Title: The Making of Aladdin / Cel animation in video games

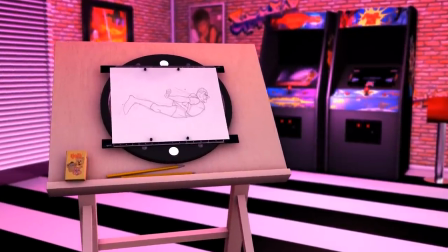The interactive media and the animation industry managed to blend together early on in gaming history.
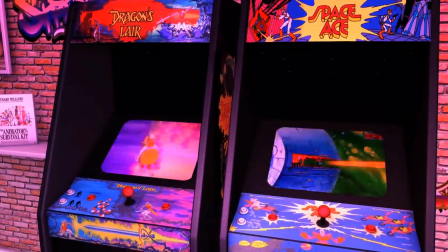The advent of the Laserdisc format opened up new business opportunities for animation studios around the world.
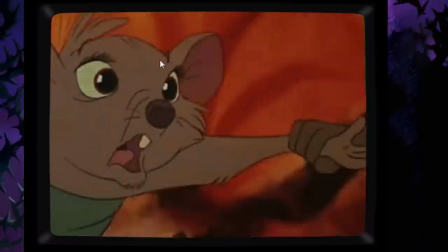Among them was a team led by ex-Disney animator Don Bluth.
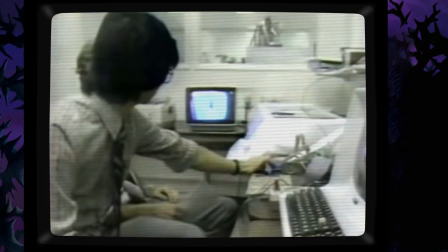After filing bankruptcy in 82, the pitch to help on an interactive adventure game was a welcome opportunity. Together with a large animation and art team, he created the visuals for the arcade hit Dragon's Lair.
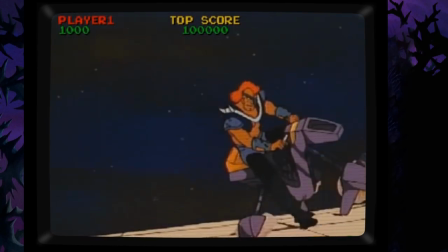A number of Laserdisc anime would pop up in arcades around the same time, but their success was short-lived, as the novelty of these interactive cartoons quickly ran out.
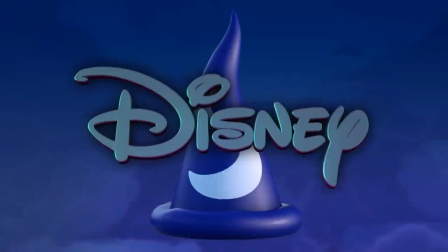The Walt Disney Studio faced different challenges altogether.
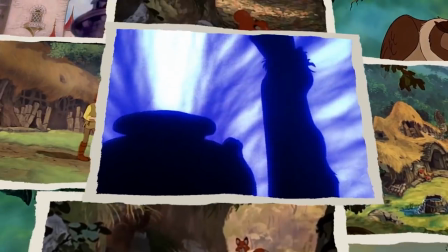With the lack of direction, talent had left the company, and the lackluster performance at the box office put the animation studio in further jeopardy.
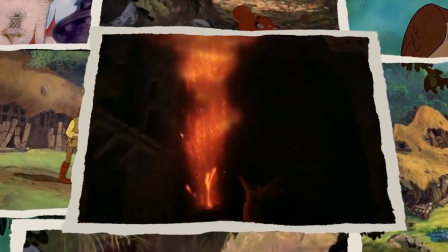What followed in the mid-80s was a drastic shift in management.
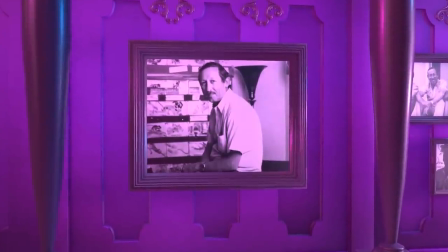Roy E. Disney stepped up as chairman of the feature animation department to save his uncle's legacy.
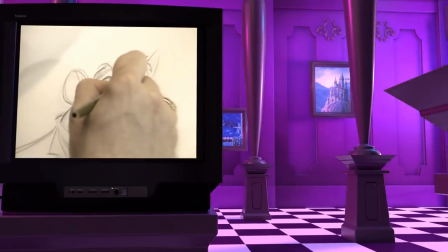Their next feature, The Great Mouse Detective, was the first sign of the turning tide.
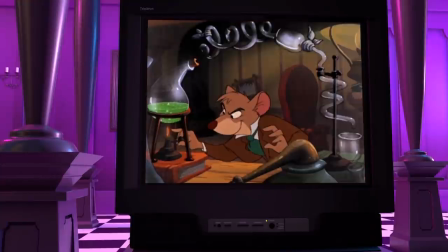Despite being made on a cut-down budget, the movie resonated with its target audience and boosted morale in the company.
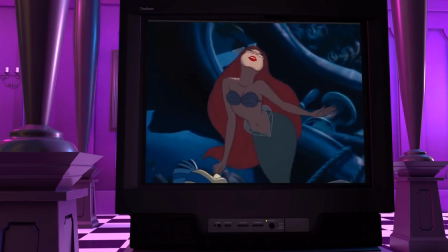It marked the beginning of a successful director duo that would help create a new Disney renaissance with the many young, talented artists in the studio.
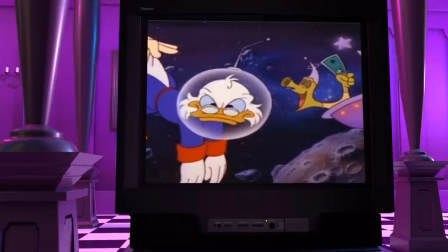The growing success of Disney features and afternoon cartoon shows put their properties in great demand.
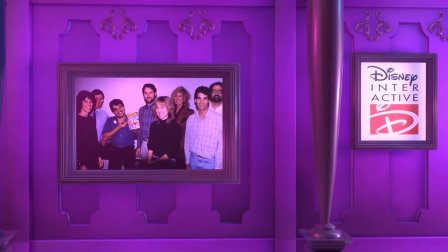Video game developers went after their licenses to great success. Disney had a small software division focused on educational software.
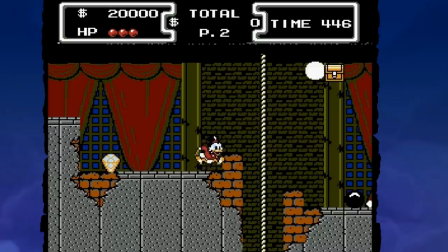Their involvement in video games was limited to reviewing early builds, making sure they were up to their values.
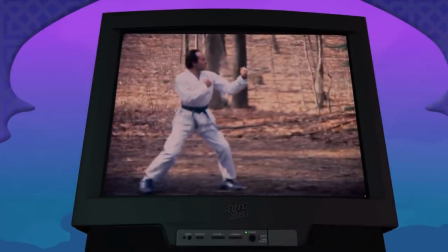Meanwhile, in the home game market, pioneers had been experimenting with techniques to advance the animation in their games.
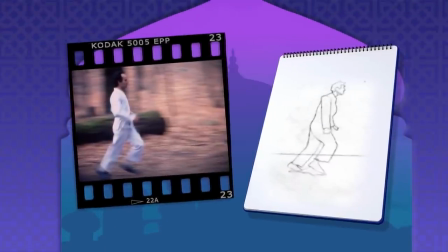For the production of Karateka, a process called rotoscoping was used.
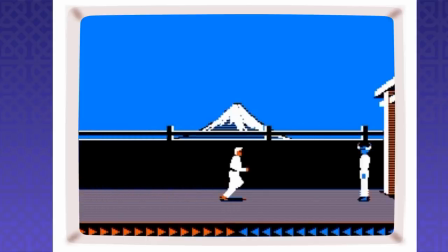Its designer, Jordan Mechner, traced filmed footage to create smooth character motions.
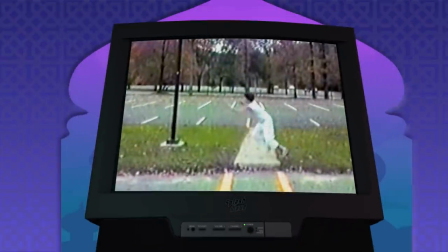He would spend years further developing the process for Prince of Persia.
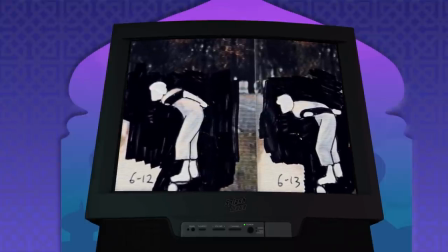He had to overcome some big obstacles, since digitizing film in the 80s on a modest budget was far from straightforward.
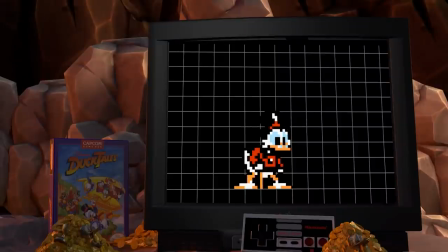Despite these experiments, animation in video games quickly developed its own language, playing to the memory limitations and need for responsive actions, using few frames and exaggerated poses to get the movement across in these low resolutions.
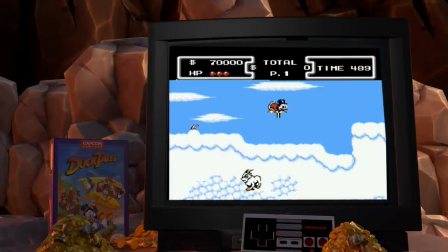While this generally worked well, dedicating more budget to animation could be a way to stand out in the crowded platforming market.
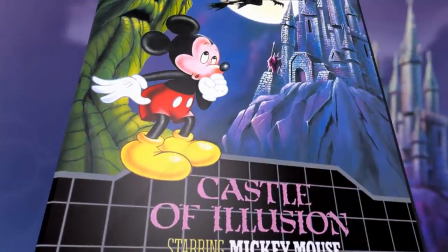An early example was Castle of Illusion.
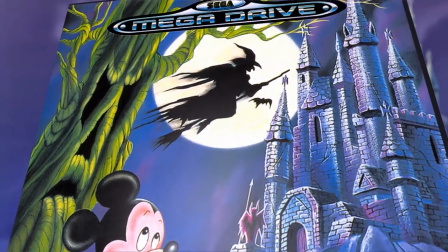The rich source material and the new 16-bit hardware lent itself to upping the animation frames in the game.
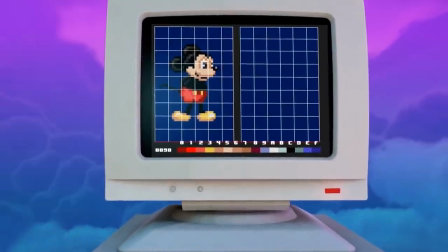The lead artist on the project at Sega, Takashi Yuda, carefully studied the Mickey shorts.
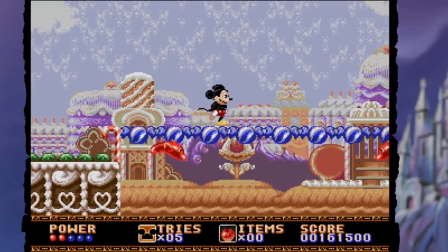As a result, the animations in the game not only conveyed movement, but the personality of the character as well.
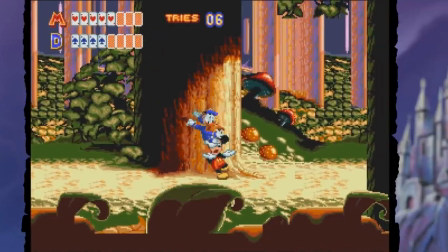With the 16-bit technology, game designers could further explore the boundaries of animation in their games using a variety of techniques.
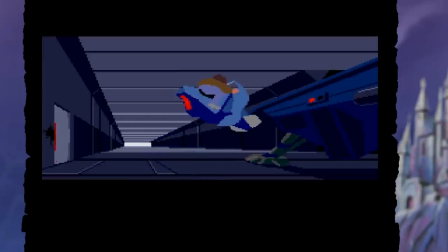The time to call upon the talents of traditionally trained animators was nigh,
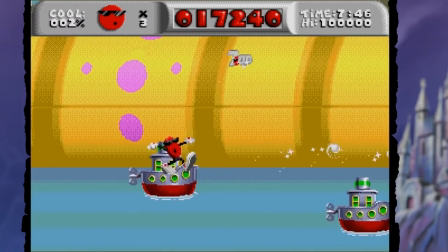although there were still some hurdles to overcome to bring their hand-drawn art into the digital video game domain. A key figure in this process was ex-Disney animator Bill Croyer.
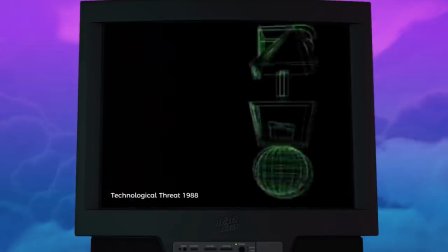He was introduced to CG animation early on and experimented with ways of blending it with hand-drawn characters.
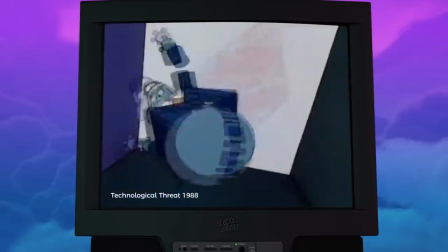His unique skill set and the feature work of Croyer Films earned him a reputation within the industry.
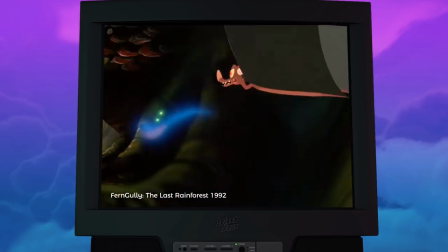Game developers Virgin and Activision got in touch with Croyer in the early 90s.
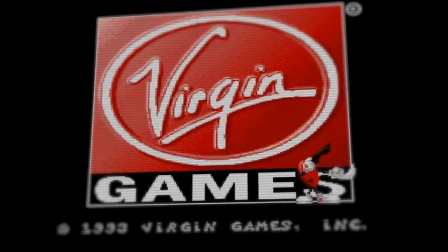Virgin Games was a company with aspirations in the animation field.
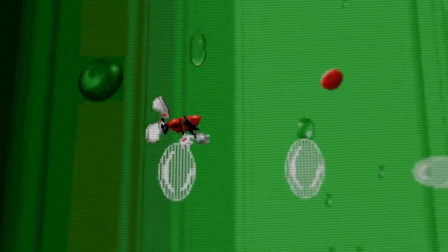In 1992, they worked on a game adaptation for the 7-Up mascot Cool Spot, featuring expressive sprite work.
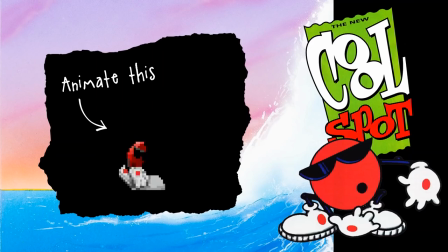Subsequently, they had acquired the license for a Jungle Book video game adaptation.
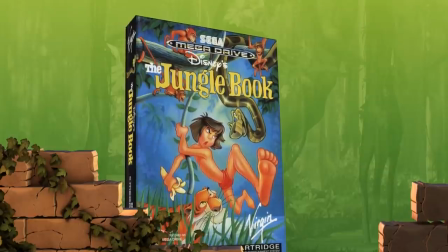That same year, Clark Wilson, vice president of Virgin Games, came in contact with Andy Lucky, a man with many connections within Hollywood.
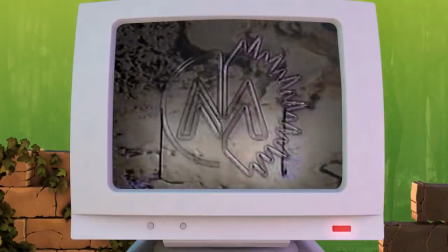Clark Wilson was demoed a process of digitizing hand-drawn animation at the post-production studio Metrolight, and got introduced to Bill Croyer.
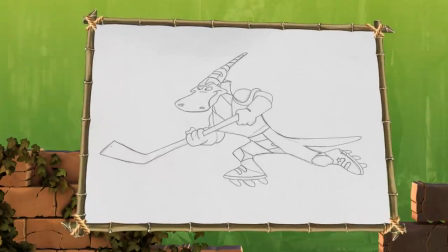Croyer had some downtime and was able to help Virgin experiment with a process of using hand-drawn animation for a video game project called Dino Blaze.